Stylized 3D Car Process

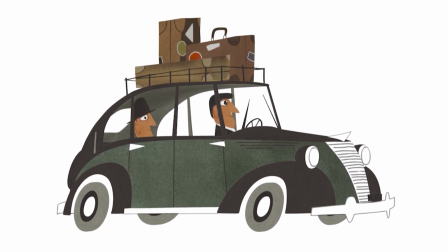(0:01)
Hi, I'm Dave. I'm a professional 3D artist working in the animation industry, and in this video, I'm going to show you how I created this 3D car based on an illustration by Miroslav Sasek, and I'll run through my process for modeling,
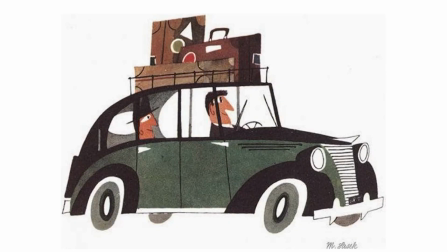(0:14)
texturing, basic animation, rendering, and compositing. Here's the original design, which was featured in the book This is Rome, published in 1960. It has a bunch of elements that I really was curious to try to translate into 3D. Those include selective linework, seen here in purple, also the use of negative space.
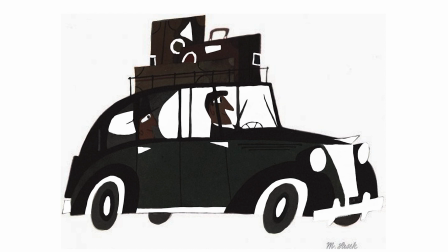(0:31)
Some of these car parts look white, but since the background is also white, it's almost like those parts are 2D cutouts where you don't see the 3D form at all.
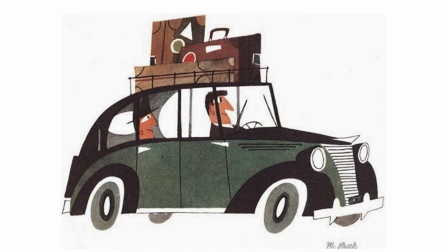(0:40)
And I'd say probably the main aspect of this illustration that I was hoping to capture in 3D was the forced perspective or like the contradictory perspective cues in the form. So for instance, it looks like we're seeing these characters from a perfectly side profile,
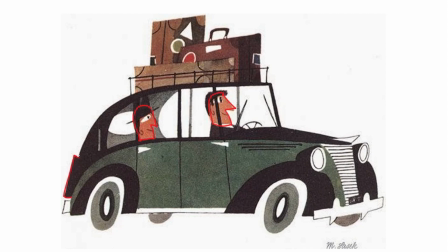(0:56)
and that goes the same for this spare tire on the back of the car, but it's contradicted by what we're seeing in the front with both these headlights visible and the three-quarter perspective on the whole front panel, as well as like what we're seeing on the interior and the front windshield.
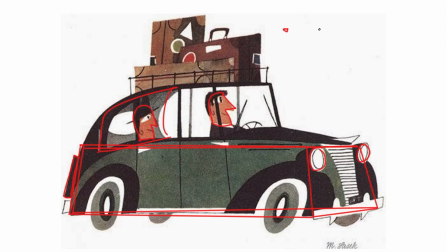(1:15)
So if we were to think of this from the top down, let's say that's the camera, and these are the two headlights in the camera view, if we represented the car by this rectangle with a spare tire on back, we would kind of see that we shouldn't probably see that back spare tire.
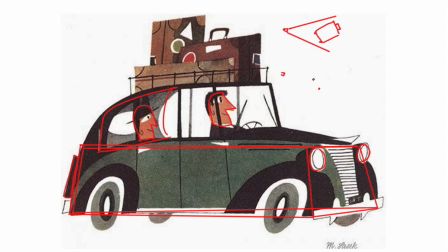(1:31)
But if we were to draw the headlights here and have the spare tire from the side facing the camera, we'd have to draw the shape of the car as this kind of trapezoid in in order for both the headlights and the tire to be in view of the camera, as you can see.
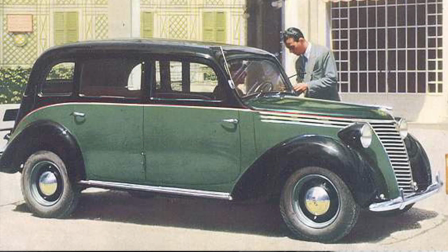(1:47)
One thing I made sure to do before getting started was to look at a bunch of reference of the kind of car Sassik used to create his illustration,
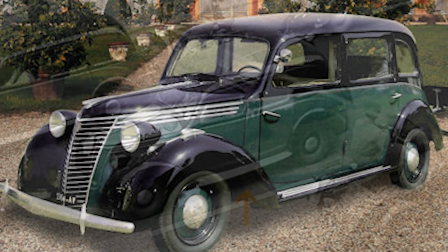(1:54)
which I think is this kind of Fiat sedan taxi from the late 1940s. And it's just cool to see what choices Sassik made to simplify these forms,
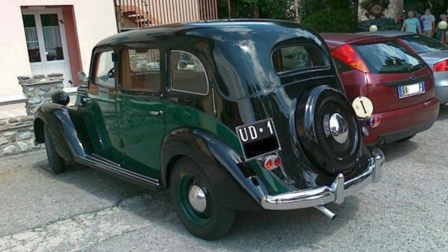(2:02)
and I can also see some of the elements that are hidden from view in the original illustration, which should help me figure out how to flush out the model.
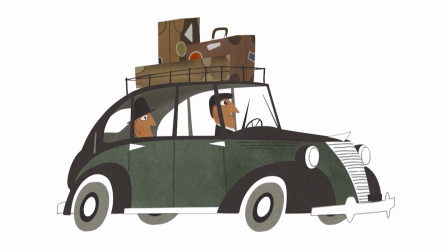(2:10)
Anyway, without further ado, here's how I created this render starting with some rough modeling in Maya.
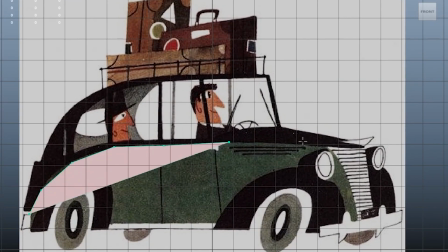(2:16)
So when starting this car model,
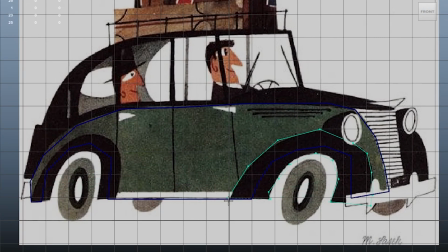(2:19)
all I'm doing really is taking the original illustration and tracing out all the distinct parts starting with the main body, the fenders, the roof and wheels, luggage, etc.
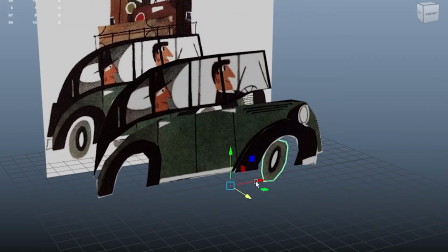(2:28)
And I'm creating these silhouettes just so I have a good starting point to accurately represent the illustration when I'm refining the model.
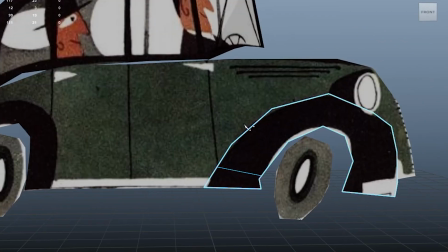(2:37)
So once I have all my silhouettes blocked in,
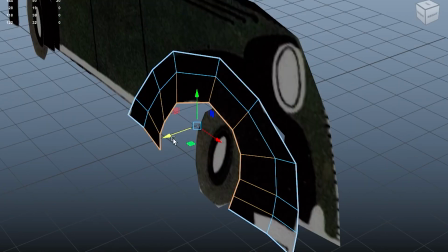(2:40)
I can start adding some topology and pulling out those points and shapes in depth while preserving the basic silhouette.
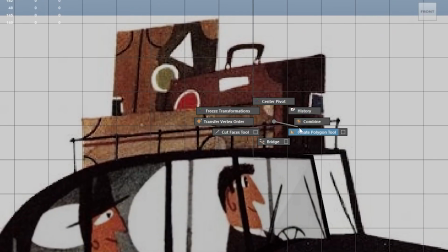(2:50)
I'm primarily using just the multi-cut tool here to add points and edges just where
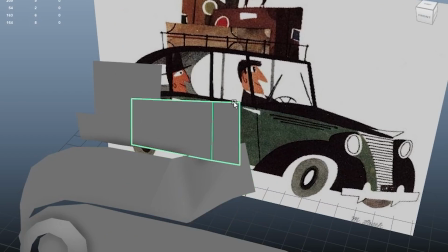(2:56)
I need the topology to create the forms and trying to be as economical as possible.
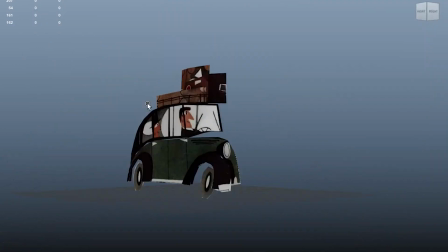(3:01)
I don't want these shapes to be overly complicated or detailed.
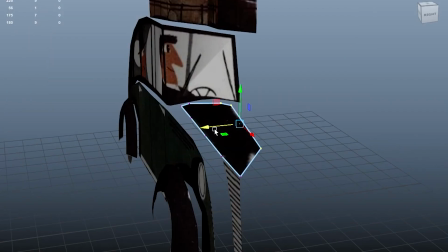(3:05)
I'm thinking of this geometry like cardboard cutouts almost that I'm pushing into a 3d form but really
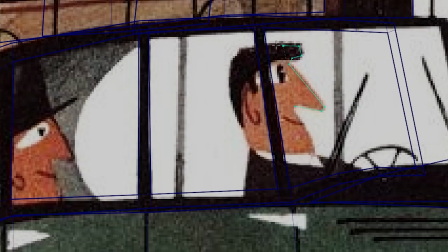(3:13)
the the geometry's sole purpose is to hold and represent the textual information of the illustration.
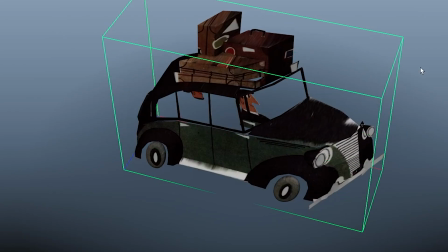(3:24)
Okay so now that I have my basic uh blocked in car I can see how much I'll need to skew
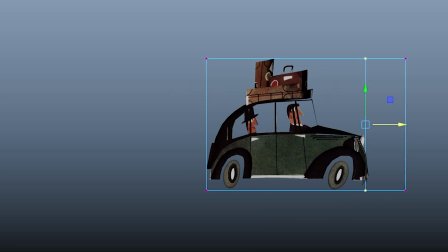(3:30)
this shape in order to hit the illustration but I'm going to do something slightly counterintuitive.
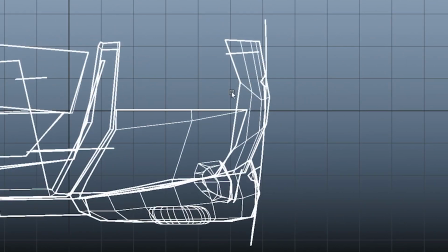(3:36)
I'm going to remove the skew or force perspective from the whole car with the intention of adding it back in later using a lattice.
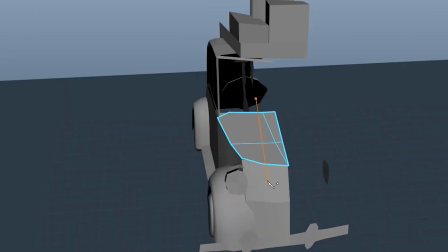(3:42)
But for now I'm taking it out for two reasons. One, it'll be a lot easier for me to just work on one side of the car and mirror it
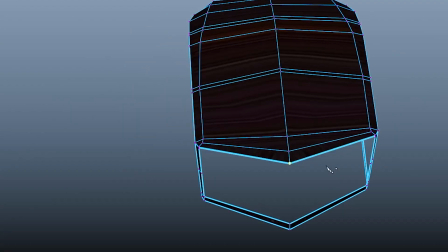(3:50)
symmetrically to the other side of the car so it reduces the amount of overall work I'll need to do.
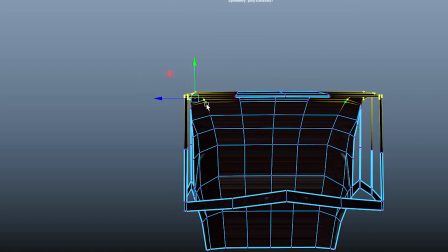(3:56)
And two, I know I want to show this car in a turntable from all sides and I don't really want
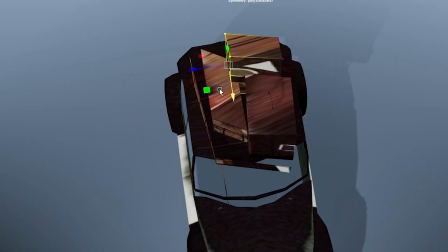(4:02)
the the deformation or skew of the car to be totally obvious when the car rotates around in space.